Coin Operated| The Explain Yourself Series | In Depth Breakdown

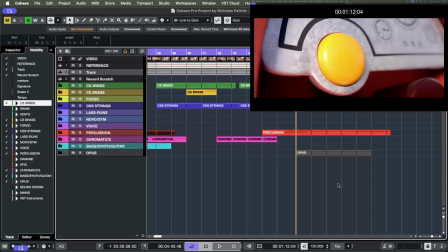This is about to happen in his mind, right? And I want the audience to think that too. So when it doesn't, their expectations are subverted, and the disappointment is very real.
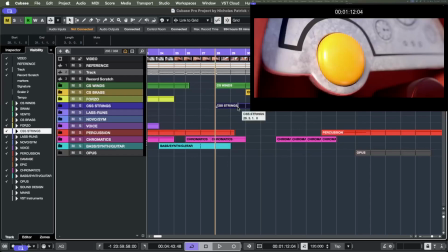Okay, so I'm going to play this again, and I want you to take note of how many little ideas are in here.
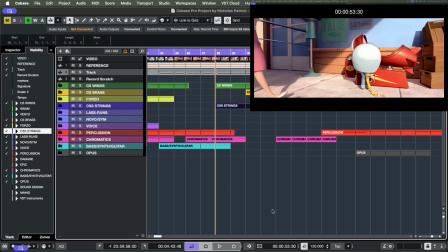The emotions are changing, like boom, boom, boom, boom. And I'm not doing it with like chord progressions or anything like that. I'm doing it with sparse little, not sparse, I'm sorry, separate little ideas that all kind of seem to flutter together. Here we go.
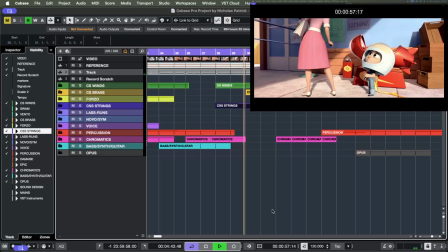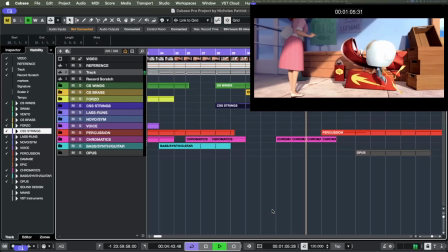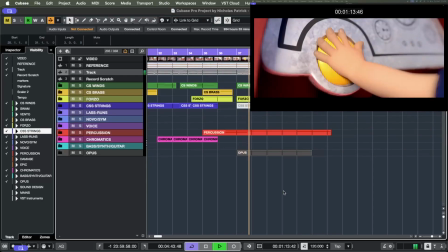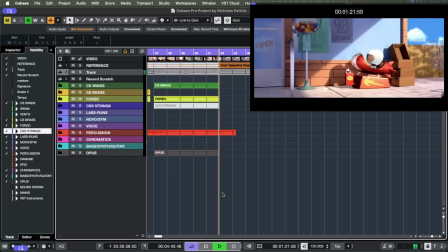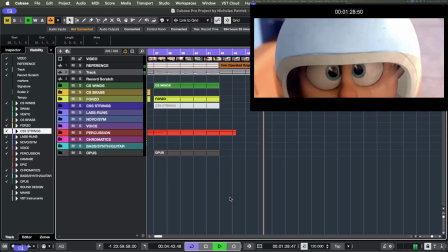So the original composer didn't write any music here, and honestly, that's a good call.
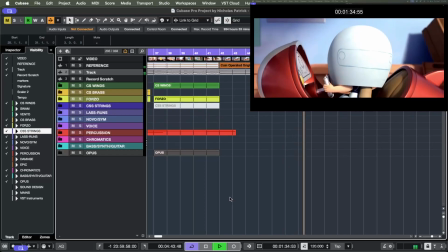That's what I would do. So since there was no music, I was able to save some of the song and put it back in there, which I'm grateful for because it really helps sell this music and the squeaking of
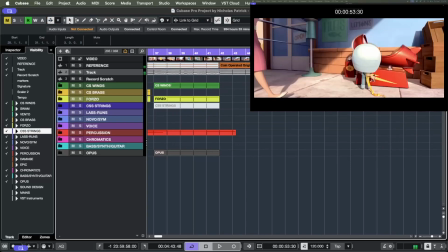the even the sad little woo woo woo woo woo. It's really well done.
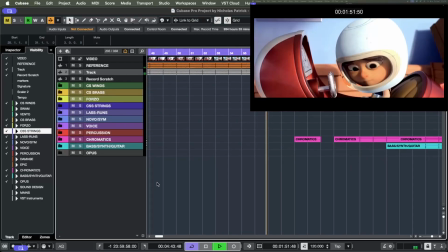It's funny. We revisit the sad clarinet here.
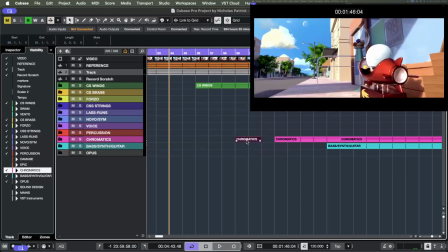That right there, just that little do do do do do. For me, when he timed with him, gazing at the moon, this was it's hopeful and sad at the same time. Like that's his destination, way out there.
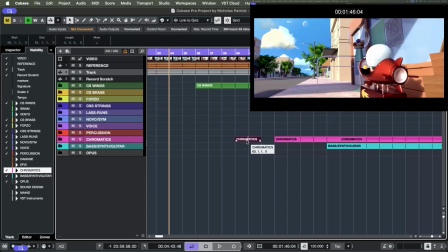It's just a couple piano notes paired with a sad clarinet, but it's very effective.
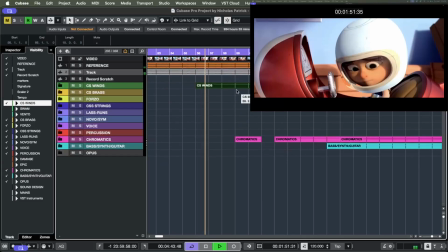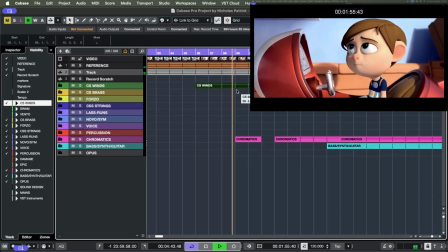It's a distant dream, but he's holding on to it. So
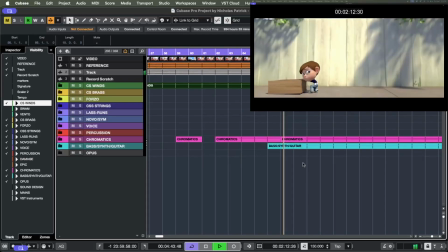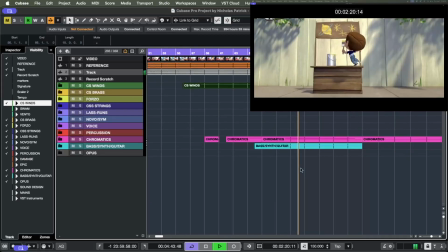original piece that I wrote. It just sets the mood. So this is a montage.
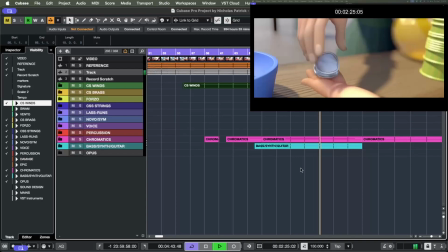It's a perfect time, you know, it's perfect time for a needle drop.
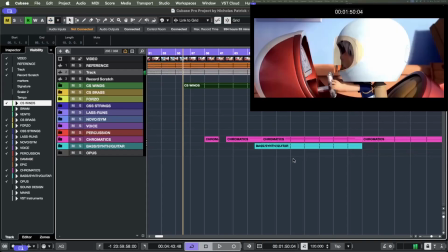It's a bunch of quick cuts, him, you know, making the lemonade, it's, you know, building the stand and selling to business.
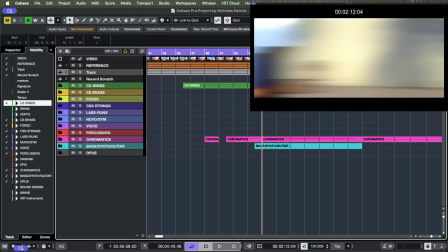Also, it's got that same kind of swing feel in the percussion, and it feels innocent, which I think is really, really appropriate. Also, this is mostly diatonic, like the first needle drop, but diatonic is boring to me.
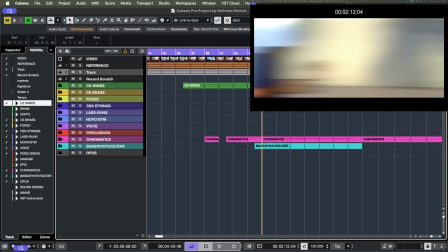Diatonic means you keep everything perfectly in key. I like to, at least when I'm writing a mostly diatonic piece, I like to throw in a borrowed chord, you know, just to keep it interesting. I think I got one in there somewhere.
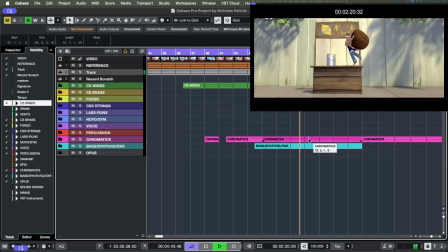So this is, you know, it's hopeful and it's fun. You know, he's not defeated.
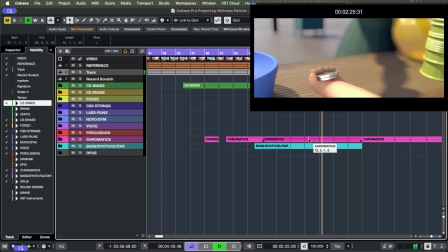He's got a plan.
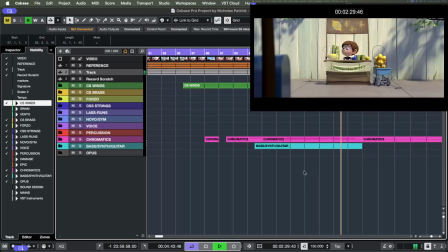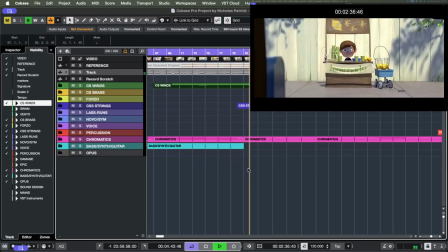And we do a shift here in the time lapse. So I have to admit something here.
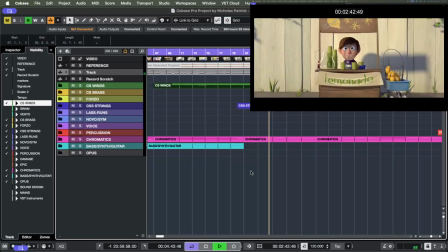The original composer did something similar to what I'm doing here.